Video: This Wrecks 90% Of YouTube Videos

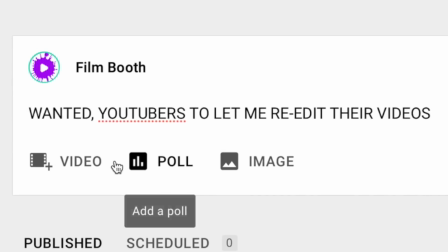0:00 I asked my viewers to send me their YouTube videos to react to and try and improve in the edit to help teach others how to make their own videos work better.
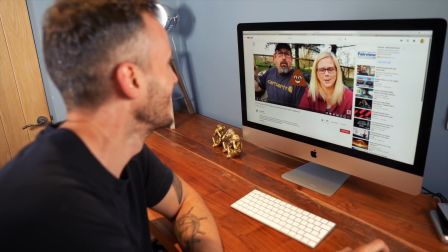0:07 And as I watched the legendary and brave applicants videos,
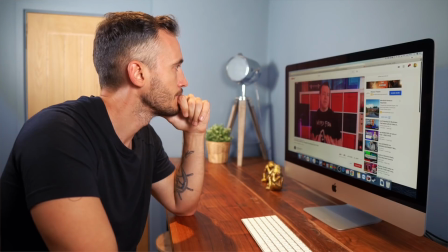0:10 one thing stuck out from nearly all of them that I decided to focus this entire video on because when you improve this no matter who you are, I guarantee you will get more impressions and views and that is your intros. So in this video I'm going to re-edit some viewers intros to show you some powerful editing devices that you can use to improve the retention of your next release.
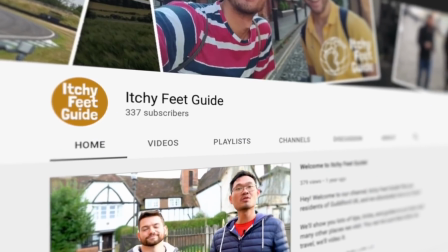0:35 Starting with this channel, the Itchy Feet Guide. And this video is a walking tour of Guildford. Now I chose this because, well, I was born in Guildford, so nostalgia.
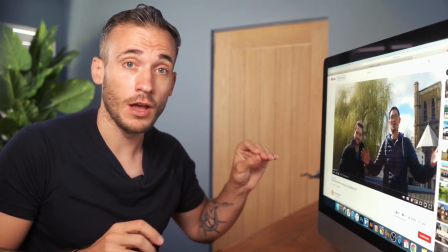0:45 But also because I wanted to show you how much a title of a video will impact your editing and your intro so let's have a brief look at
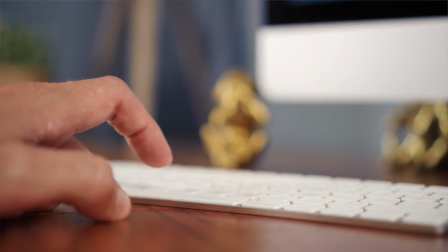0:52 the clip and see if you can get where i'm going with this welcome back to itchy feet guide today we'll be walking from gilford high
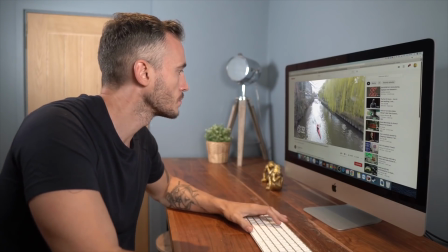0:58 street along the river way to st catherine's hill where you'll find the ruins of a 14th century chapel before making a look back
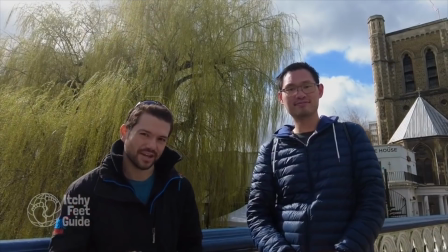1:05 into town st catherine's is roughly about a mile away from gilford town so the first thing i want you all to think about for your intros is this.
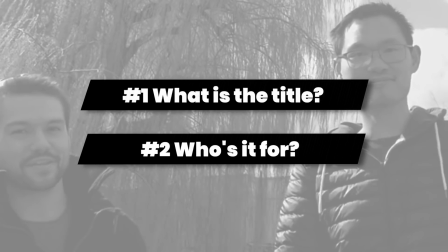1:13 What is the title of your video and who did you make it for? Because it will really impact your opening scenes this.
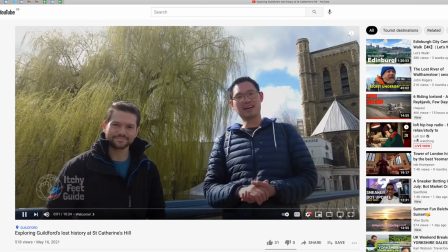1:19 So let's look at the title of our Brave Volunteers video, Exploring Guildford's Lost History at St. Catherine's Hill.
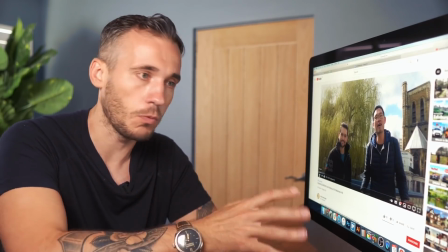1:24 So I'm gonna hazard a guess that this content is for tourists or people who just love a good walk in the UK and they are considering checking out what Guildford has to offer.
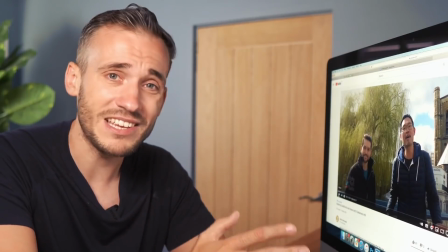1:33 So what do we need to do the second they hit play to hook the viewer? We need to show them the best shots of Guildford that we've got so that they go wah-wah-wee-wah.
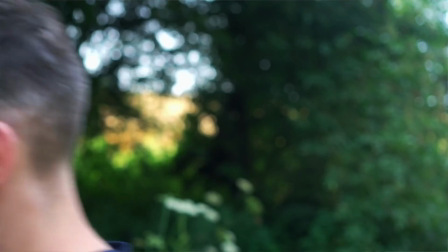1:40 I want to go to Guildford now. Now if your avatars are walkers then that would mean maybe using a shot of a trek.
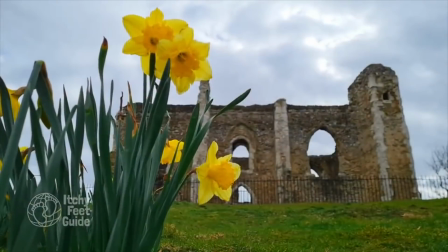1:46 If it's the history that you think is the main appeal then you need to slap them in the face with some ruins or something old.
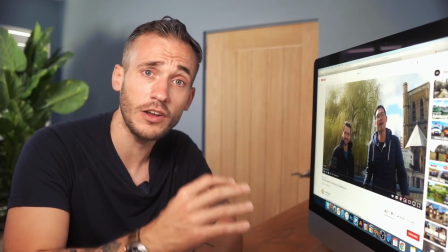1:51 What you've got to do is paint your viewers a picture that Guildford has all of the things that they are looking for and more to get their attention fast and then unpack the video from there.
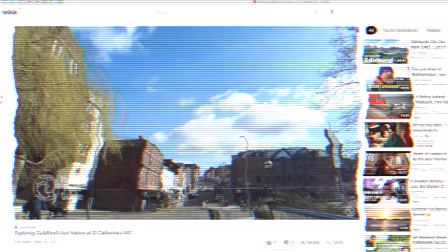1:59 Which these guys actually did really well. But there was one thing that we need to change to make it work better. Your very first bit of b-roll. So they definitely had the right idea here because they're talking about starting out their journey in Guildford High Street, so they show it. However having experienced the delights of Guildford High Street I know that it looks like this and that lovely picturesque town is really quite a powerful image and the shot that you've used in your videos is the crossroad before Guildford High Street. So for an opening shot that's trying to sell an area it's not quite got that wah-wah-wee-wah that we want. So what I'd suggest here is one of three options.
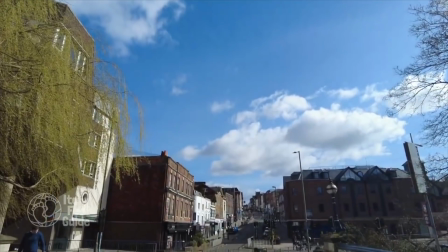2:34 Firstly you could have kept you on screen longer in the intro and just dropped that b-roll or you hit up google and grab some awesome photos
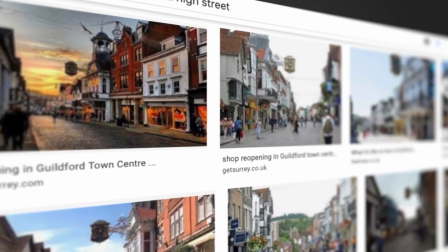2:41 like these that's the version of guildford that'll really suck in a viewer or to avoid the copyright issues go and get some of your other footage
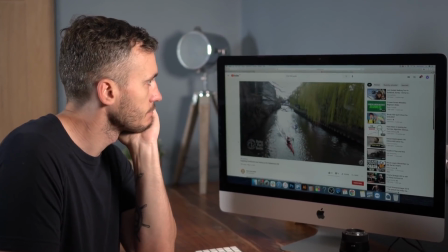2:47 that looked great and put that there instead so i went through the video to find the shots that worked best to replace this but i also added
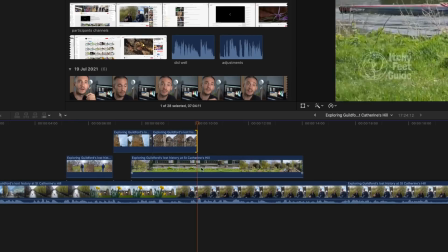2:54 a few more to their introduction because i felt they left some of their best work too late in the video i'm just going to speed things
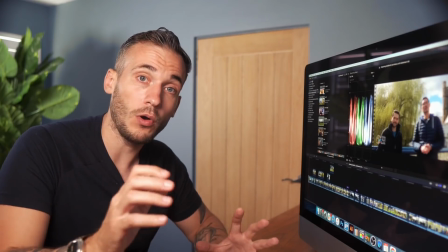3:00 up a bit and i'm going to cut out some of the pauses now I'm not going to go crazy with pace here like I do in my videos.
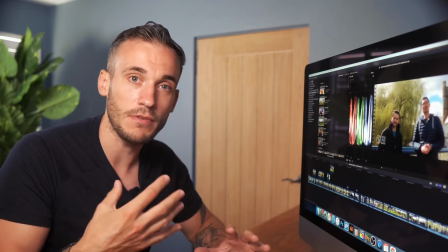3:06 I'm just going to remove the bits that are silent for a little too long to keep it flowing. Oh, and by the way, I'm not actually going to do that.
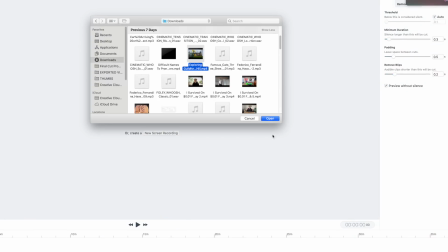3:11 I'm going to get a robot to do it because I found some software that you drag your file into and it deletes all the pauses for you.
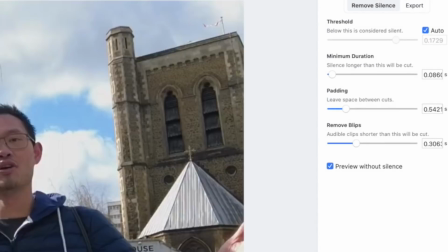3:18 It's called ReCut. You play with the settings for how long a pauses you want to get cut out. It works out the gaps and then it exports an XML, which you can use in like Final Cut and Adobe.
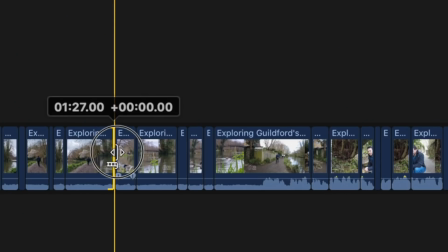3:27 You load it into your timeline and it looks like this, which is just going to save YouTubers so much time.
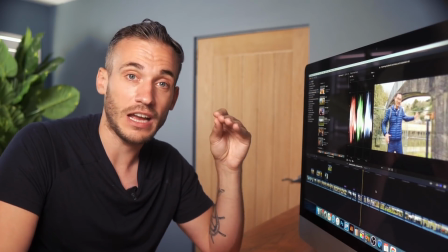3:32 So now let's have a look at your new intro.
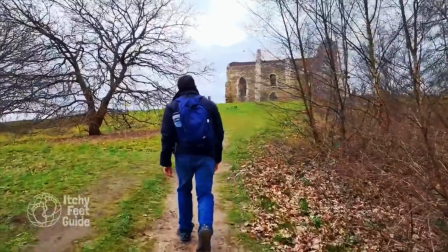3:34 Today we'll be walking from Guilford High Street along the riverway to St Catherines Hill where you'll find the ruins of a 14th century chapel before making a look back into town.
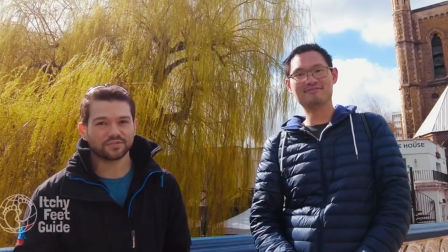3:43 St Catherines is roughly about a mile away from Guilford so it's perfect if you're not looking to walk too far away and yet still want to enjoy the beautiful scenery that the riverway has to offer.
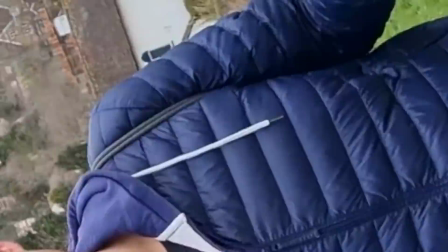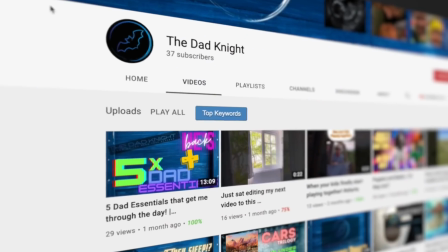3:59 Maybe not that bit. Our next channel is The Dad Night and I'm only going to re-edit one thing from this intro and that is this.
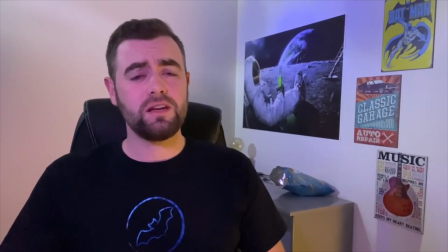4:05 Was it the right thing to do given such a young family? Let's find out.